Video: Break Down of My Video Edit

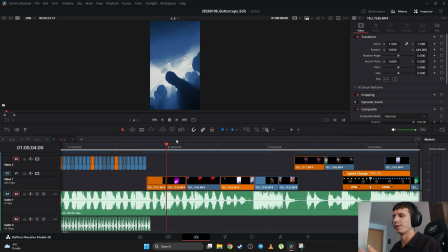Okay, so using the beats is very important because it gives you the rhythm, okay, which you can use to switch the shots. The word sight that she says is also like a general shot of the girls partying.
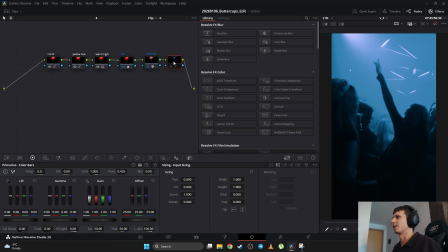Interesting point here is that originally this shot was with original color is this one, okay,
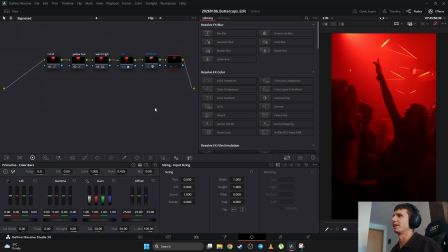so it was like very saturated and like really high contrast, but then I decided that I don't like that red color,
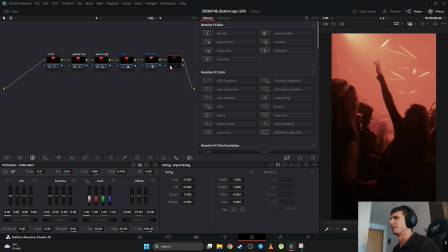so I recolored it like with a bit of desaturation, and then I decided to change the hue, I don't know, like bluish, because it felt nicer to me, and so that's what I did. It was very quick color grading. I didn't put much effort into this, so don't really bother with this.
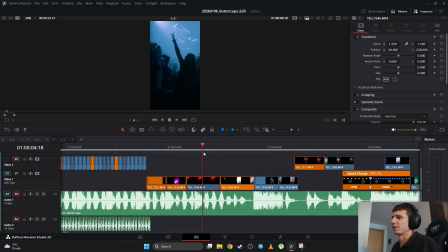Later on, she says in the lyrics, she says some flashy. So I was like, okay, I have a shot with the girl pointing the flashlight with the camera on herself and the DJ, and I thought that this fits nicely. Despite that these shots are longer, they are still very quick.
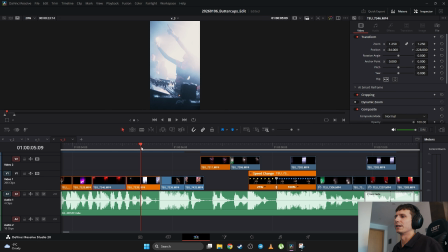2 seconds and there are like 5 shots in this. So there the drop comes in, so there is a strong bass.
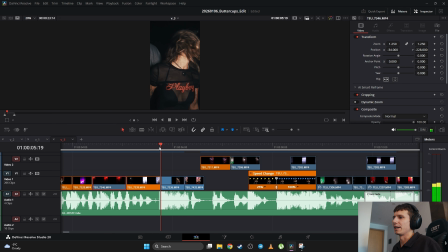Boom. And I liked how the girl flicked her hair.
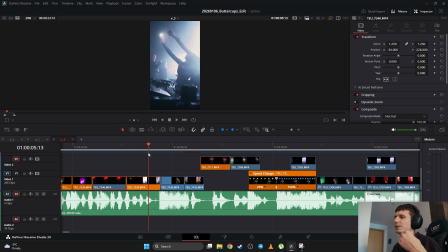She was like wearing some sexy outfit, and just like she flicked her hair, and it was like strong, powerful move. So I felt like, yeah, it fits very nice to the beat. Boom. Okay, now we move on to the crazy shot of the actual hip hop artist that performed there,
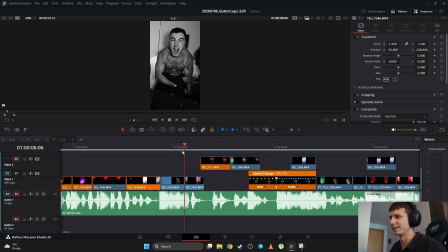and he was just flexing muscles after the performance, and he was like all hyped up, and it was a very strong shot. And actually, once I started editing this video, I had some shots that were very like strong energetically, and I thought that I will use them for sure.
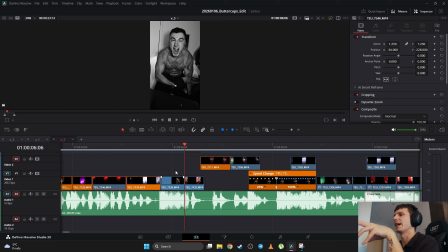So before actually starting the edit, I threw some of the strongest shots. I think this was one of the strongest. I didn't even color it orange because I like, oh yeah, this I will use.
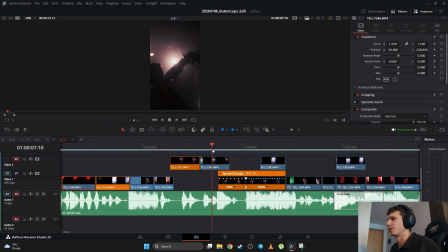And I think the other shot was very strong. This cute girl just like being sexy. And I thought like she will be the highlight of the video just to attract the attention and be really like punchy and juicy video.
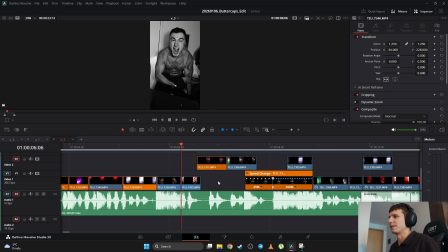So I use that. So there is this guy just giving that energy. So the girl's vibing.
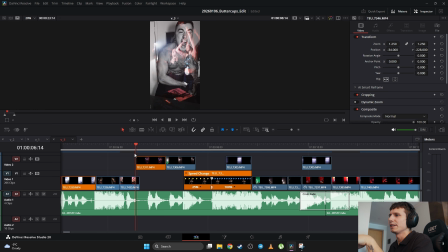There is like some party going on here. As you can see, some of the shots, I put the composition mode into screen. So I use the videos as a transition itself. As you can see, there is this double exposure going on with the second shot, and the same is happening over here.
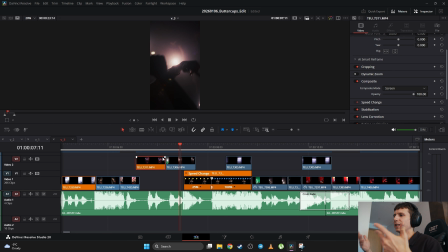So since these videos were filmed on a party and there is a lot of flashing lights, it was very logical to use them as transitions themselves. So now there is a cute girl dancing. I had a speed ramp.
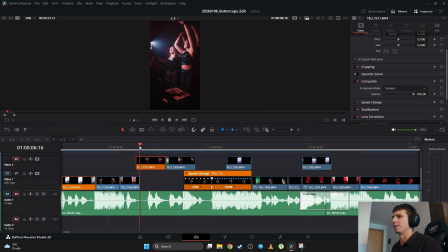First it was a slow motion, and then I sped it up on the beat. So if you listen, boom. Okay, she starts dancing even like faster on the beat, so boom. And then I have another transition here.
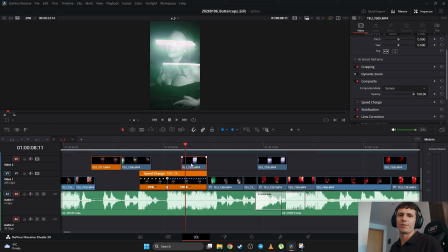So as you can see, this is just a separate video. So I actually use this quite a lot. On the spot, I film with a shutter speed really low. So 1/8, I think that's the lowest Canon R7 allows you to go.
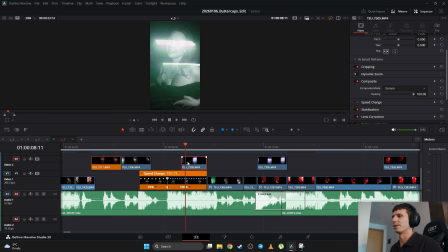And I just film some random lights, or I like flick the camera, and if you watch, yeah, you can see like I filmed just some lights and I was flicking the camera left and right.
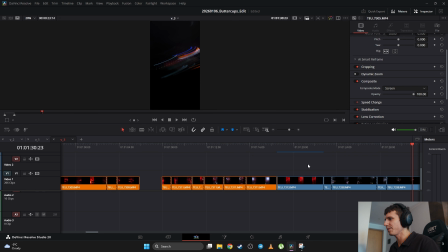So here is another video like of a DJ table that I was flicking like that just to get some kind of transition and lights.
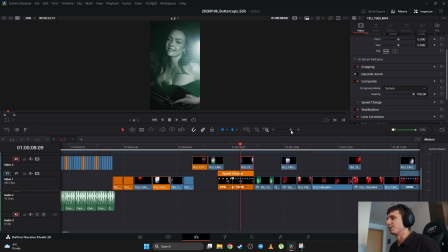And that's how I use that part here.
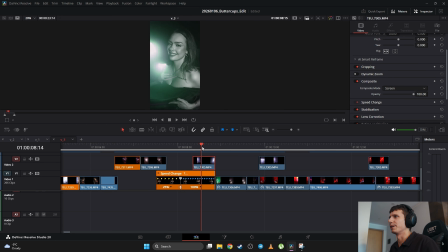So as you can see, there are some flashes going over her face, and like it's kind of cute. And then we move on to a party video where like they are just vibing. I think I sped it up a bit. No, I didn't. Never mind.
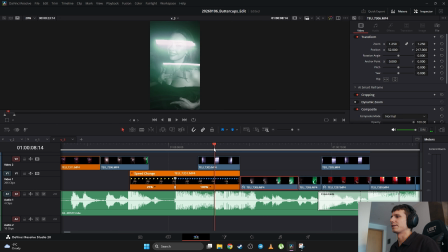So in the lyrics, she says like, excite me.
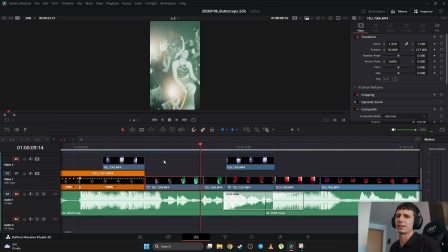I like how that girl was vibing here, and I thought like, yeah, she's excited and it fits to the lyrics exciting.
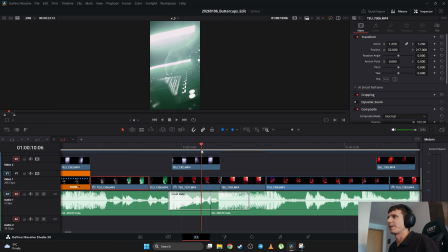Then I put DJ shots here, and it's just a series of DJ shots.
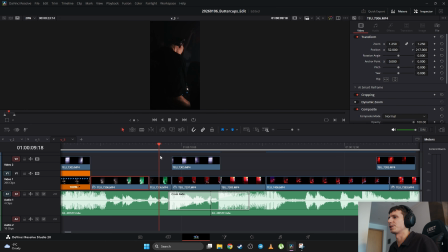This guy just with his headphones, nothing special about this shot, but then it switches to his hand.
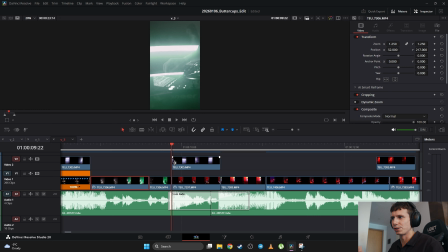And in the music, there is like a sound effect, like you can hear it. And he's just flicking his fingers a bit, and I thought like it fits well.
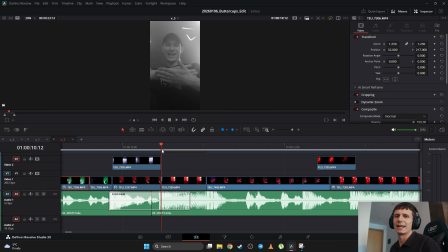So, and then in lyrics, the girl says "icy," and the DJ is just saying something. You can, yeah, see it's like, and also the gesture he does, and it just fits well.
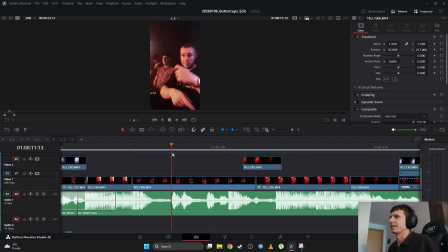Then I use the shot of a guy just flexing, doing some gunshots into the camera. This is just good. Gives a good energy. He's looking at the camera. A nice shot, I think.
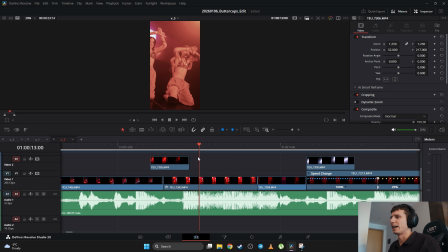Then there are some dancers performing, and I like that cute girl. She was dancing well, giving good energy, and I decided that it fits well. So she gonna drop on a strong hit in the music, on a bass.
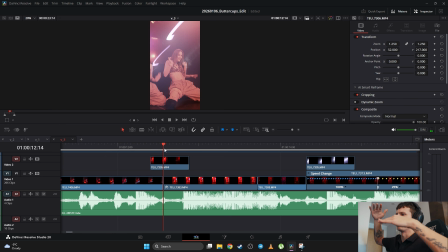So like boom, and she says like Gucci, but there is like a bass drop, so boom. And then she flicks it on a snare. That's how I decided to use that shot. And I had to make a small speed ramp over here just to make that flick with her hands on a snare.
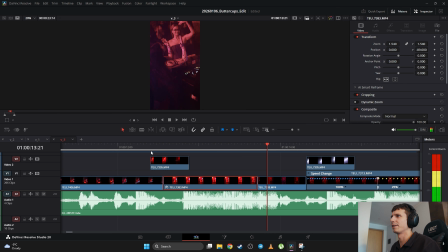So if you listen, boom, cut. So, and then I switched to another shot.
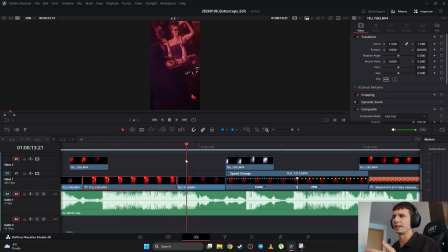Then there is the girl just flicking her wrists, just cooling down. And there is another word in the lyrics, exciting or something. Yeah, so excite me. She says excite me. So I thought it fits well.
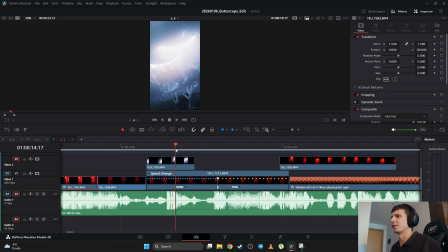Then we move on to a general shot with the transition. As you can see, there is like a lot of party going on, and I started with the blue color, but the original one was red, so I had keyframes.
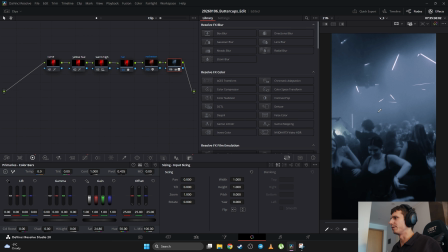Okay, so originally it's red, now it's blue, so I had keyframes that turn off the blue node into a red one.
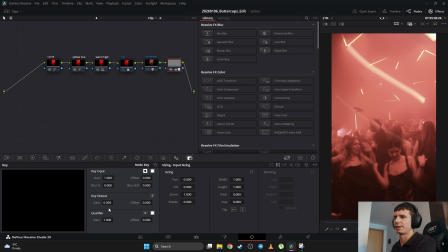It's just like turn off the key output 1 to 0.
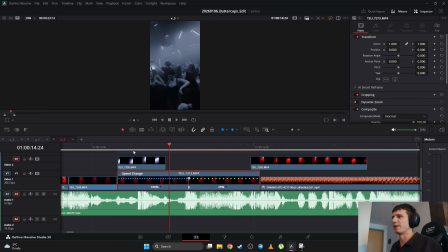I used the speed ramp on this shot as well.
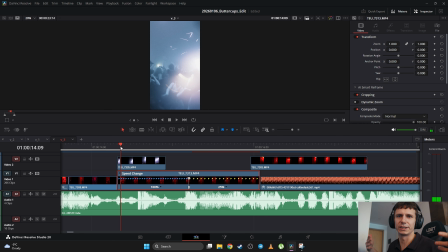So first it started quickly, so there was like a lot of party going on, and then in the end, boom. When the bell starts, like the sound effect of a bell starts playing, I decided that it's a nice moment to slow everything down, and there is a strong bass, and they're like just like party,
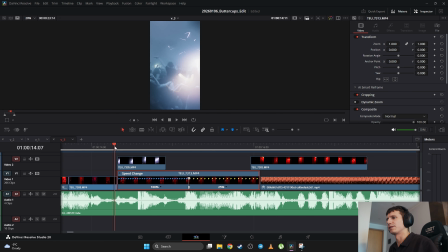and then pooh, slow it down. So that's the logic. Boom.
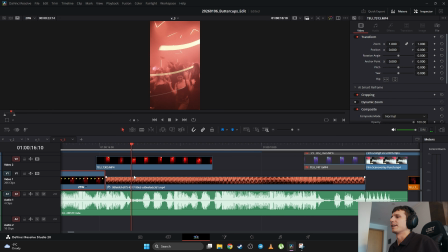That's what I did. Then there was a transition, and then I decided that I have to practice artificial intelligence, creating some shots with artificial intelligence or editing some shots with artificial intelligence. So I took the stop frame from here, or like, yeah, from here I took the stop frame,
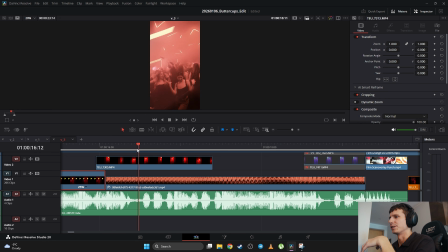and then I went to Higgsfield AI, and I just used, I think, Kling video, and that's the result. So there is a Godzilla dancing in the crowd. Yeah, I actually tried creating different shots. So for example, I tried to create shot with a DJ and like just show a huge crowd.
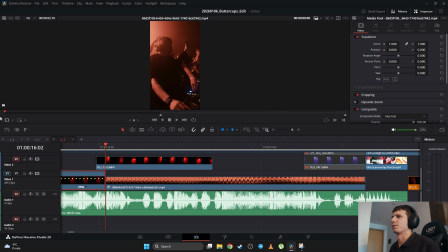Obviously it wasn't that huge. I didn't like this shot somehow. It was too slow for me, and it didn't fit well to the edit. I didn't know how to finish the video.
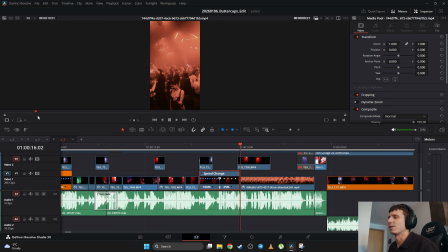So I tried another video with the crowd, with this girl, but just like without anything, without any dinosaur. But like here they stop dancing at some point. Just see that she just walks away and everyone is not moving.
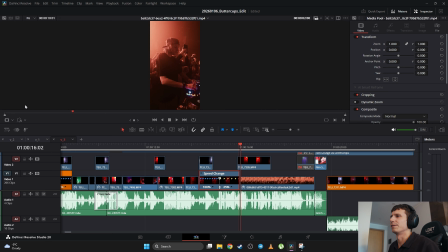It was also like a slow motion, didn't really help me. Another video with the DJ, it just like spins around and like flies away. I didn't like this one as well. However, it looked nice, but I couldn't just put it anywhere in the video. I didn't know where to put it. I used this video with a dinosaur.